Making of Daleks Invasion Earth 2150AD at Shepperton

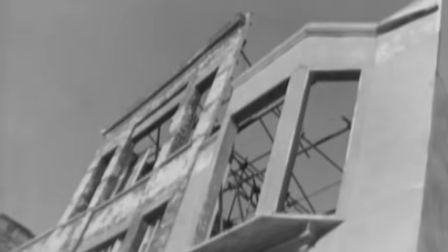In this cinematic episode, we'll explain how Warren Beatty's apartment changed the course of a Dalek attack,
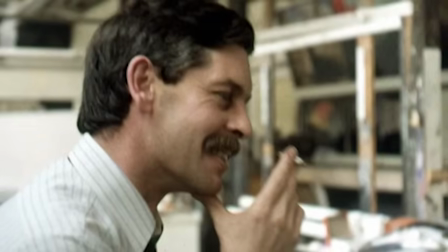why a group of schoolgirls came close to alien enslavement, and we talk to one of the men responsible for the film's epic visual effects.
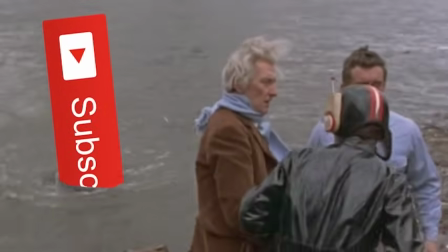Make sure you subscribe to ensure you're notified of Episode 4, landing in the vicinity of Sloane Square next week.
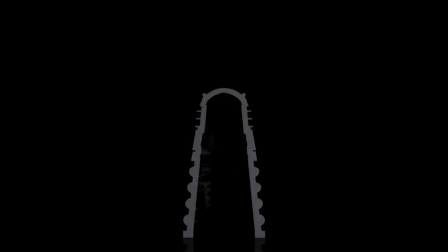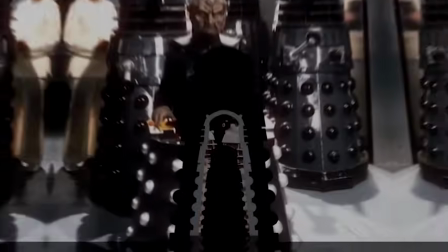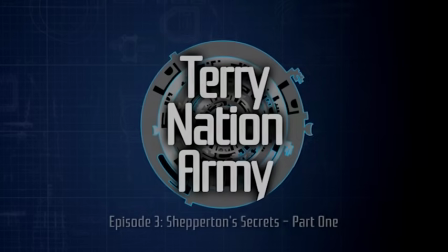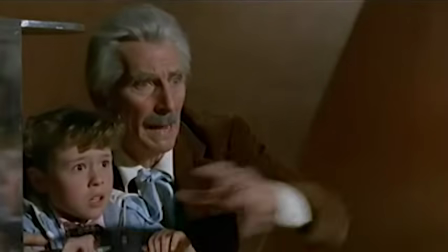In the summer of 1965, Peter Cushing starred as Doctor Who in a film adaptation of the first Dalek television serial.
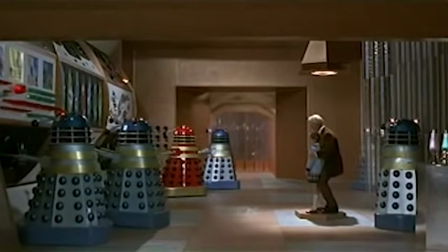Its success prompted a sequel, which was announced on the 16th of December 1965.
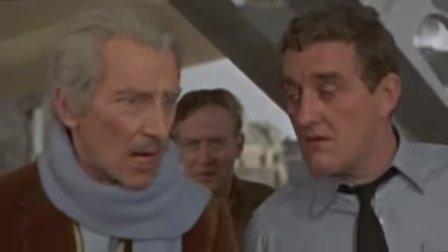Peter Cushing would return in an adaptation of the second Dalek TV serial,
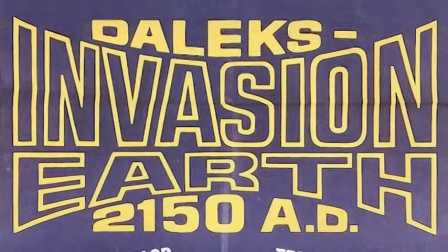and it would be retitled Daleks Invasion Earth 2150 AD.
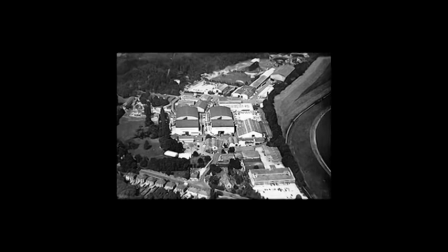It went into production at Shepperton in Surrey, England at the end of 1965.
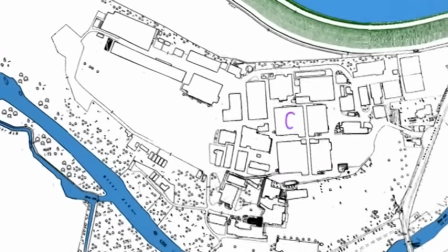This map shows 4 main sound stages in the centre of the site, with workshops and other support buildings clustered around the outside.
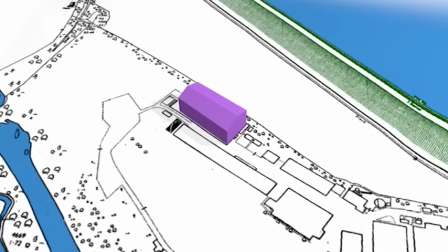To the northwest stood the largest stage in Europe, which had been erected on the site in 1948.
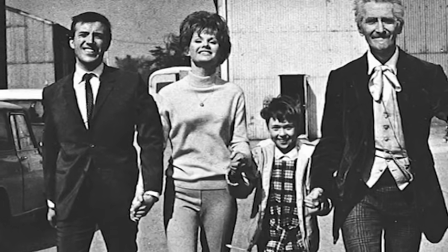The first production, Doctor Who and the Daleks, had also been made on Shepperton's Stage H, as pictured in the background of these publicity photos.
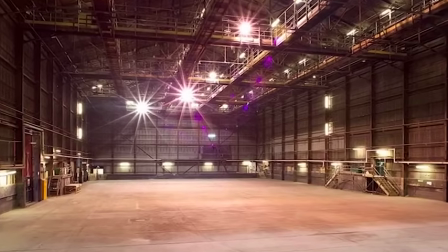It was to this vast space that the crew returned in January of 1966 to build the first set for the sequel.
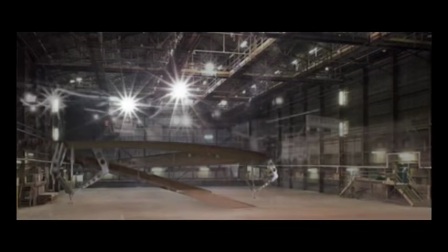The underside of a Dalek Saucer was constructed from timber and plaster, and surrounding it the ruined buildings of post-apocalyptic London were fabricated.
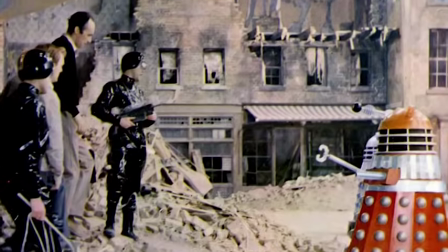3 stories were built, above which the corrugated walls and ceiling of the studio were visible.
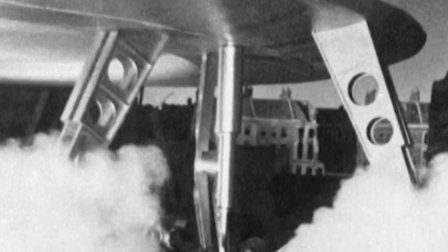The faux derelict roofs were supported from above, as was the underside of the saucer, which was suspended by cables.
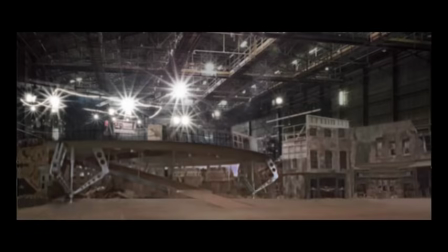In order to hide their workings and extend the set,
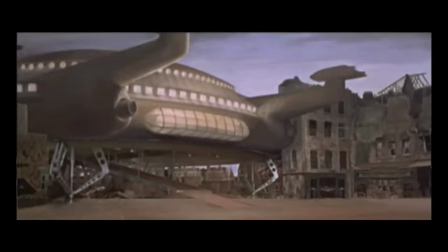a matte painting by visual effects artist Gerald Larne was used to complete the illusion, and the set was dressed with debris.
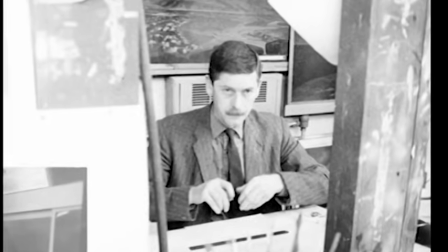Larne had only started working at Shepperton in 1965,
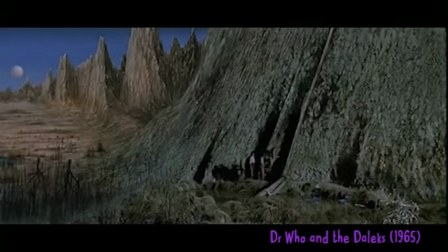and his third professional job as a matte artist was to paint these mountain ranges for planet Skaro in the first Dalek movie.
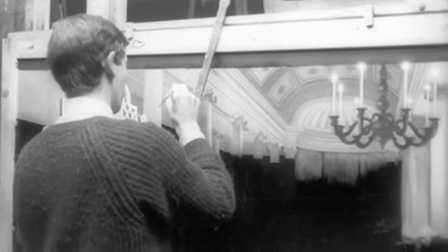This is him at work on The Amorous Adventures of Moll Flanders, a film which becomes a surprising part of the background to Daleks Invasion Earth.
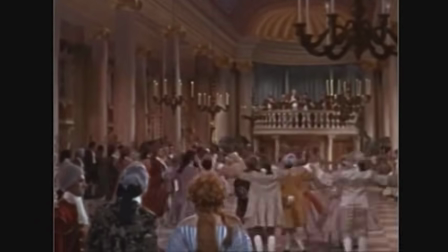The Dalek Saucer presented its own challenges, as he explained.
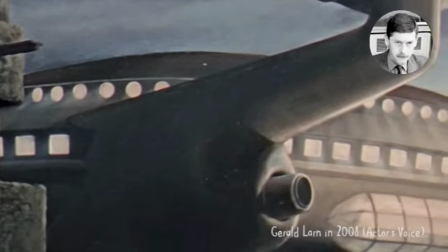At that point, the flying saucer model, which was later to be filmed on our effects stage, had not yet been made.
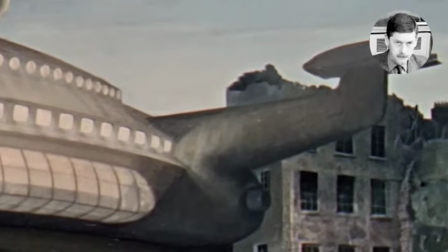The only saucer reference I had to work from was a selection of scale drawings being prepared for construction of the model.
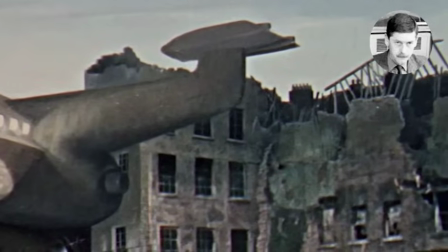I can remember it being a tricky operation trying to design the craft from those drawings,
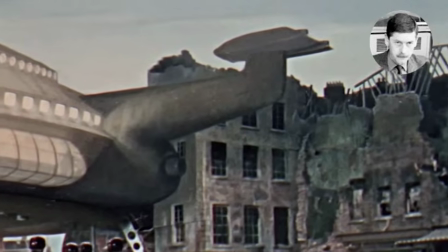and at the same time ensure the saucer sat convincingly on the circular underbelly built on the set.
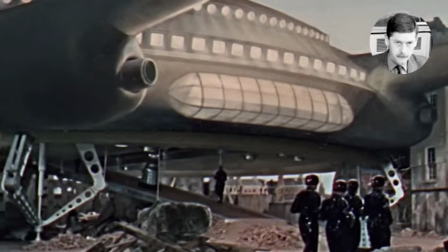It ended up being a series of compromises with which I was never entirely satisfied.
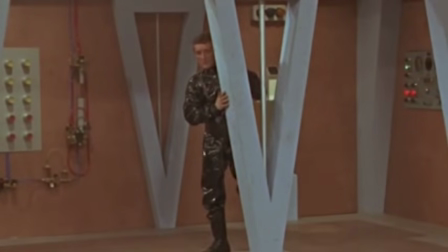Inside the saucer, the walls were dressed with computer panels hired from a prop store at Pinewood.
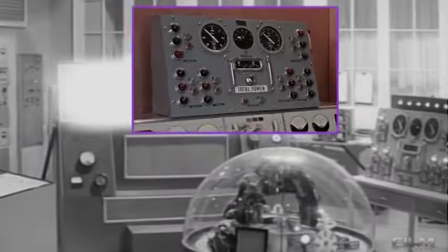This unit inside the robotizing chamber was recycled from Curse of the Fly, which had also been filmed at Shepperton some months earlier.
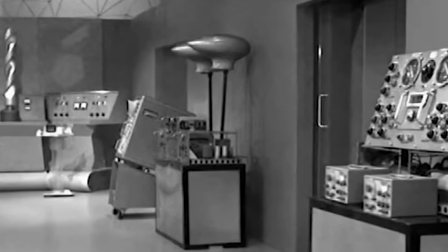A couple of months after being used in the Dalek Saucer, this prop would be hired for the TV version of Doctor Who in the Space Museum.
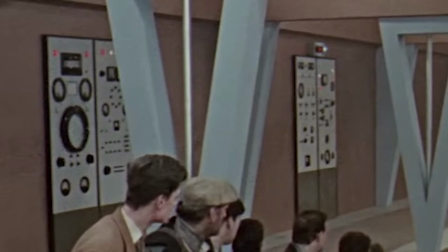Similarly, these stock panels can also be seen later in TV episodes of Doctor Who, for example in The War Machines and The Underwater Menace.
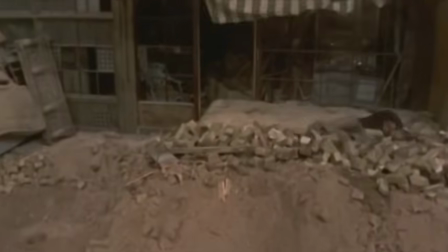Almost immediately, the production hit problems, as here stuntman Eddie Powell falls through this awning and breaks his leg on landing.
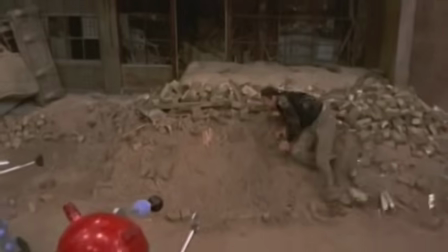Ever the professional, he limps on so that he can hit his mark to be exterminated.
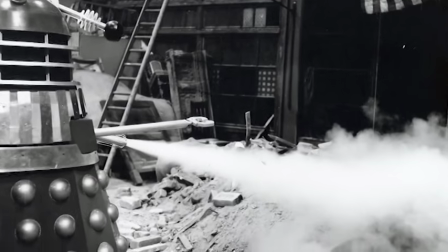Following a trip to hospital, he resumed his position with his leg in plasticast,
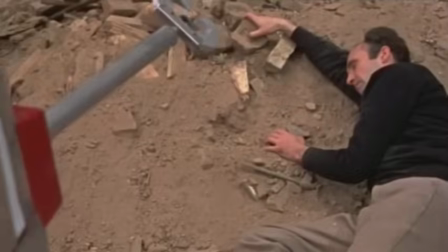as seen here, and a final shot was picked up with his leg conspicuously cropped out of frame.
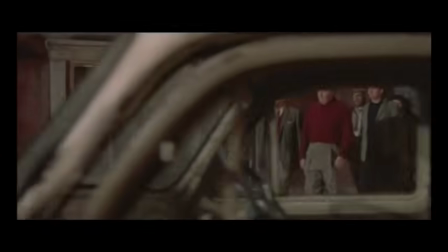The second major sequence to be shot required studio lights to be lowered in order to simulate nighttime.